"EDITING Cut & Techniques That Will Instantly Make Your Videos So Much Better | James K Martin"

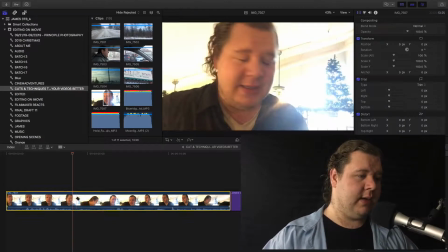(33:16)
So what do I mean by this? Well, I'm basically going to cut here. I'm going to cut here.
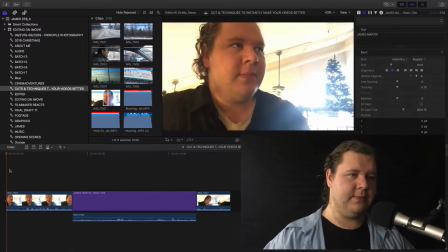(33:27)
And then you have this effect.
You got Candy King White Hot Chocolate.
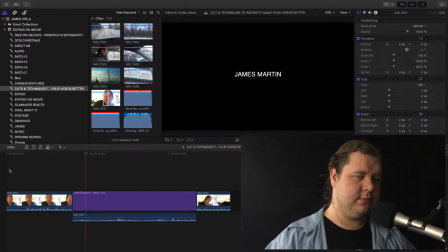(33:31) You said it was delicious.
There you go.
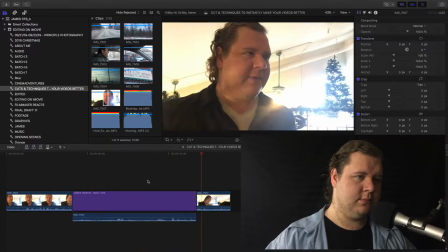(33:40)
You know that feeling when you
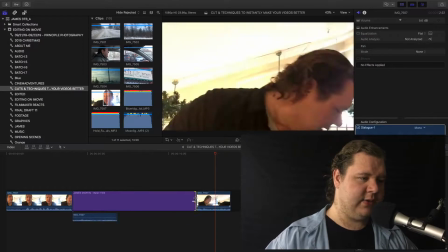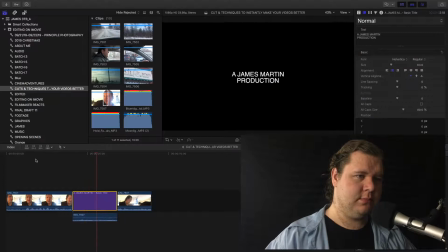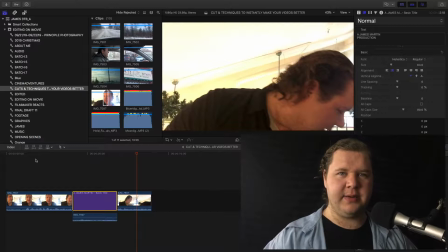(33:51)
it almost feels like sort of like a English documentary type sort of introduction. So that's one way you can do it. The other way that we can do this, fading in and out, obviously.
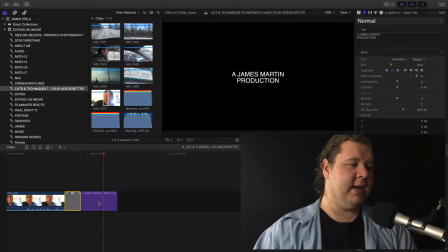(34:07)
What I mostly like using text for, especially in my videos, is let's say it's like the end of a trailer or a commercial type thing.
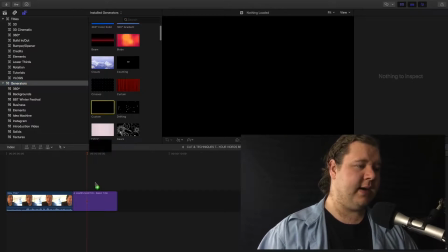(34:15)
Or it could be your credits. So you might have a video. I'm going to grab a black solid, something to match my text, or I might have my text appear above the solid, but I'm just going to have it here for now.
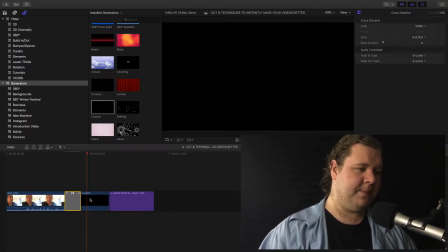(34:26)
Basically, I'm going to create a cross dissolve, put it here. I'm going to put another cross dissolve here. So it's basically going to fade out from this clip and fade into the next text.
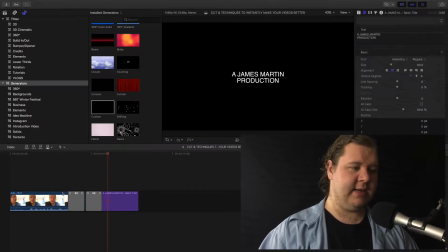(34:42)
Like that. Which that technique can be used in 10,000 different ways, of course. I'm going to do something slightly different now. replace this with white. Like that.
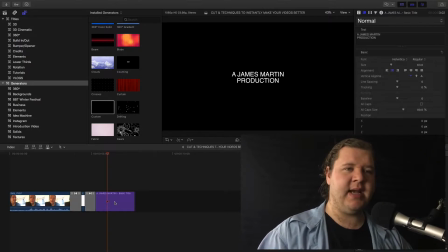(35:00)
And the big technique when it comes to text is you want to have as very little writing as possible. Your audience is not reading a book. That's not what text is for. So what I like doing is just putting something very simple. So it's just as long as you can instantly read what's on the text, that's all that matters.
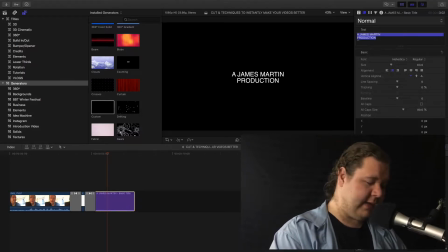(35:17)
So it could be that, you'll often see me put in the date, like at the time I'm recording this video, this is 2020. I might add stuff like single words just to emphasize something, videos, products, services.
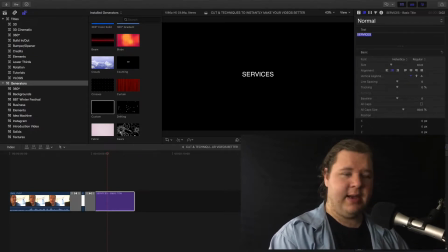(35:36)
If I was to use this in a trailer, I could have names appear, right?
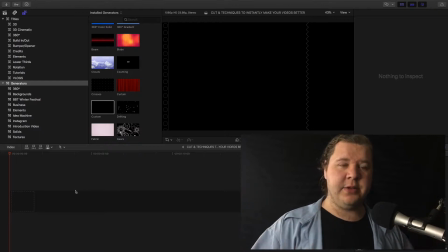(35:42)
All right, we've made it to number 10. The final technique that I'm going to show you guys is about layering or staging your edit.
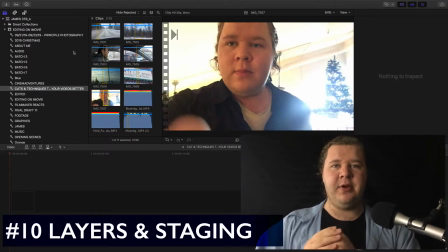(35:50)
And here's what I mean. The purpose of this is just to keep your flow as organized and as efficient as possible.
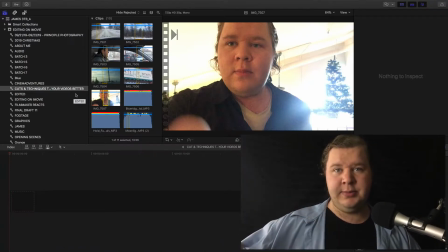(35:57)
So when I say layers, this may apply more to sort of advanced softwares like Final Cut 10. I can do this. Premiere, you can also do this. And basically you create one layer and then you can add in another bunch of layers sort of like on top of that.
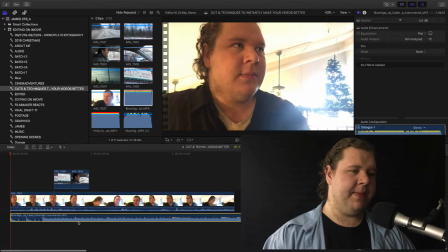(36:13)
So this is basically us creating our layers. And basically when it comes to either layers or stages, both of them work. What you want to do is you want to focus on one task and one job at a time. So here's what I mean.
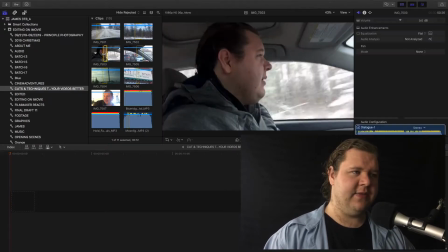(36:26)
So I'm going to get rid of all of this. Let us pretend that this one clip is someone that we're interviewing.
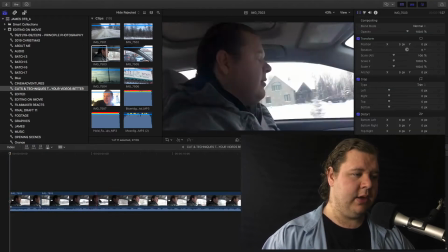(36:35)
So I would want to go through, go in, make sure that you're editing it.
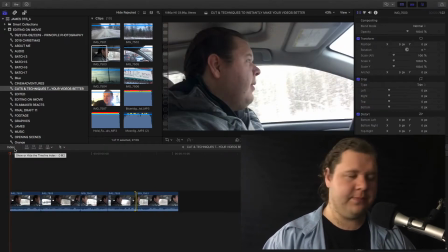(36:41)
Basically get your interview done. Edit the interview. Get that looking all nice and clean.
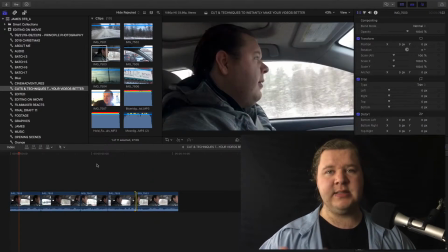(36:47)
Then the next step is to look into, let's say, B-roll,
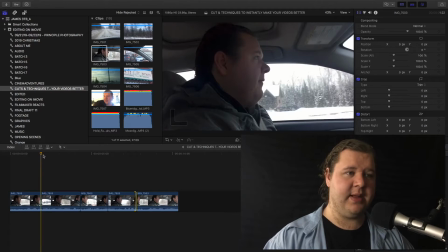(36:51)
because now you've got all these cuts and you got to choose between whether you want this to be like a jump cut or you want to cover it up with B-roll so that it's like the cut never happened.
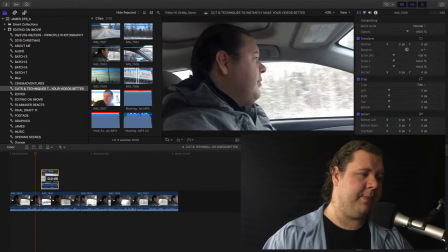(36:59)
So then we can start editing in stuff like B-roll. So then we have sort of like this stuff that's happening.
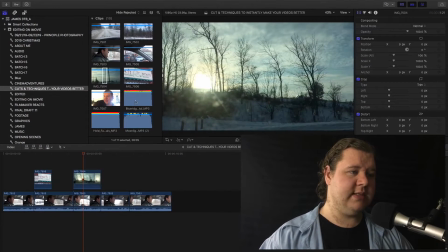(37:09)
And then we've added in some B-roll. What we can start doing is start editing in music and start focusing on that. Then I might want to start putting in my graphics and my text, then my sound effects, etc., etc.